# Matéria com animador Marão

O Arroz Nunca Acaba foi feito como uma simulação de um work in progress, que é um trabalho em desenvolvimento. Observe como cada cena foi realizada com um grau diferente de finalização. Quem comenta é o animador Marão.
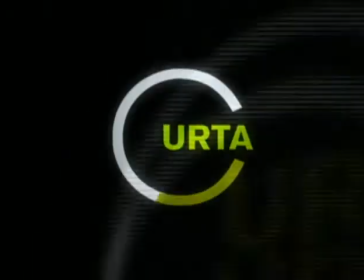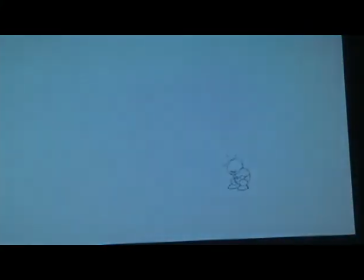Marão tem uma trajetória com mais de 10 curtas realizados em animação. Entre os mais recentes, O Anão que Virou Gigante,
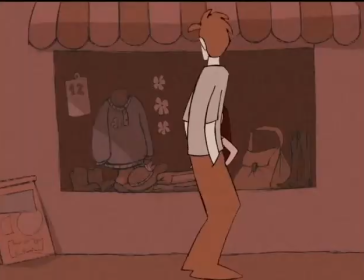premiado na Mostra Múmia de Belo Horizonte, é baseado numa história real que ele leu no Guinness Book, o livro dos recordes.
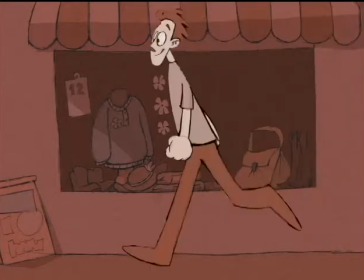A de um homem que depois dos 21 anos de idade, cresceu até atingir a altura de 2 metros e 10.
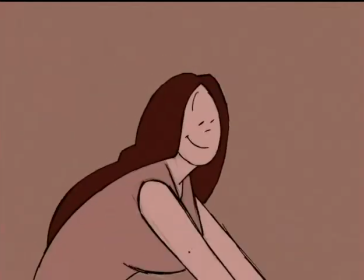Agora com mais 2 metros de altura, eu era o único caso na história da medicina de um ser humano que foi anão e gigante na mesma vida.
O filme é sobre o que acontece dentro da cabeça de uma pessoa que se formou emocionalmente até os 20 anos
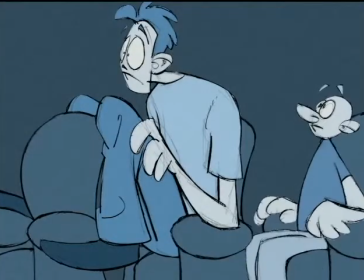em função dessa estrutura física de anão e de repente em menos de 10 anos ele atinge a altura de 2 metros.
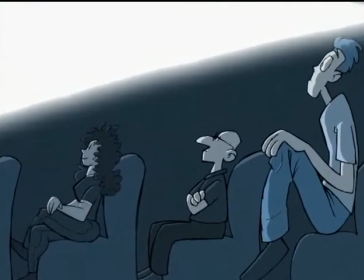No cinema não preciso mais escolher atrás de quem eu vou sentar. Agora eu só sento na última fileira.
Eu gosto muito de filmes de ação e sempre achei enfadonhos os trechos de ligação entre as cenas de ação. quando o filme é exclusivamente de ação e tem uma explicação prévia ou durante enorme para preparar para isso. E em animação, várias vezes, quando eu demoro muito para animar uma cena e eu estou enfadado fazendo isso, em geral o público vai se achar chato também.
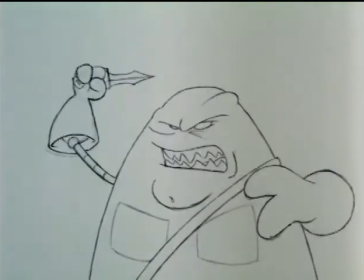Então eu resolvi fazer um filme que só tinha cenas de ação, onde eu só ia me divertir animando.
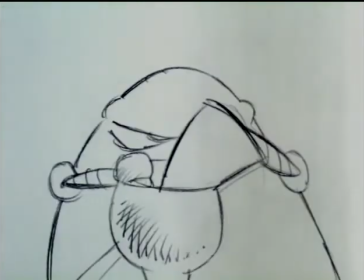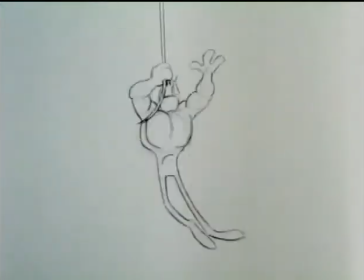Nesse, o Arroz no Cacaba, são só dois personagens, eles não têm roupa,
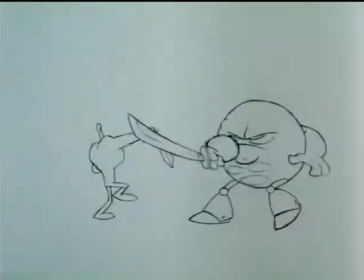Eles têm três dedos só cada um, que conseguem empunhar as espadas com os três dedos.
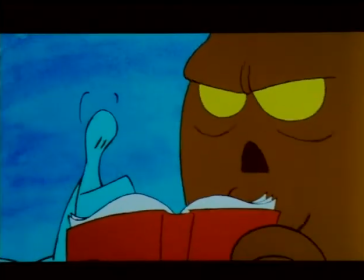Não tem cabelo. Um tem só as pupilas, o outro tem só os globos oculares, que era a maneira de eu economizar trabalho no design e poder me dedicar à animação de fato. São várias etapas. É uma simulação de um work in progress. Quando eu faço a animação, eu faço storyboard, aí monto, aí eu faço a animação, que são os desenhos-chave, né? A mão tá aqui, depois tá aqui, depois tá aqui. Esse vai ser o desenho 1, esse o 15, esse o 22. Depois eu intervalo, faço desenhos intermediários, depois eu pinto. Então, nesse filme, tem todas as etapas.
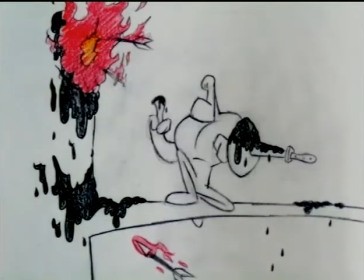Algumas cenas estão intervaladas, outras estão preto e branco, outras estão coloridas,
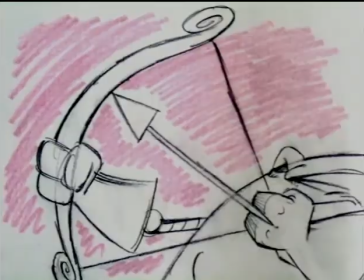que tem o simbolismo para a história, para a narrativa, que os personagens estão lutando o tempo todo, como se ainda não estivessem prontos, não estivessem encontrados. E, ao mesmo tempo, é a maneira de eu me divertir animando só as cenas que seriam mais divertidas, de desenhar o movimento, de fato.
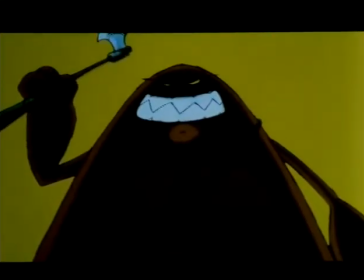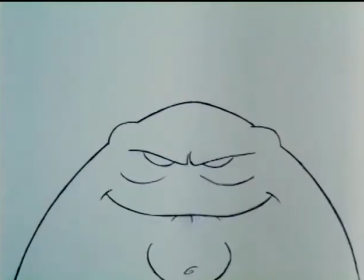Vou picotar você!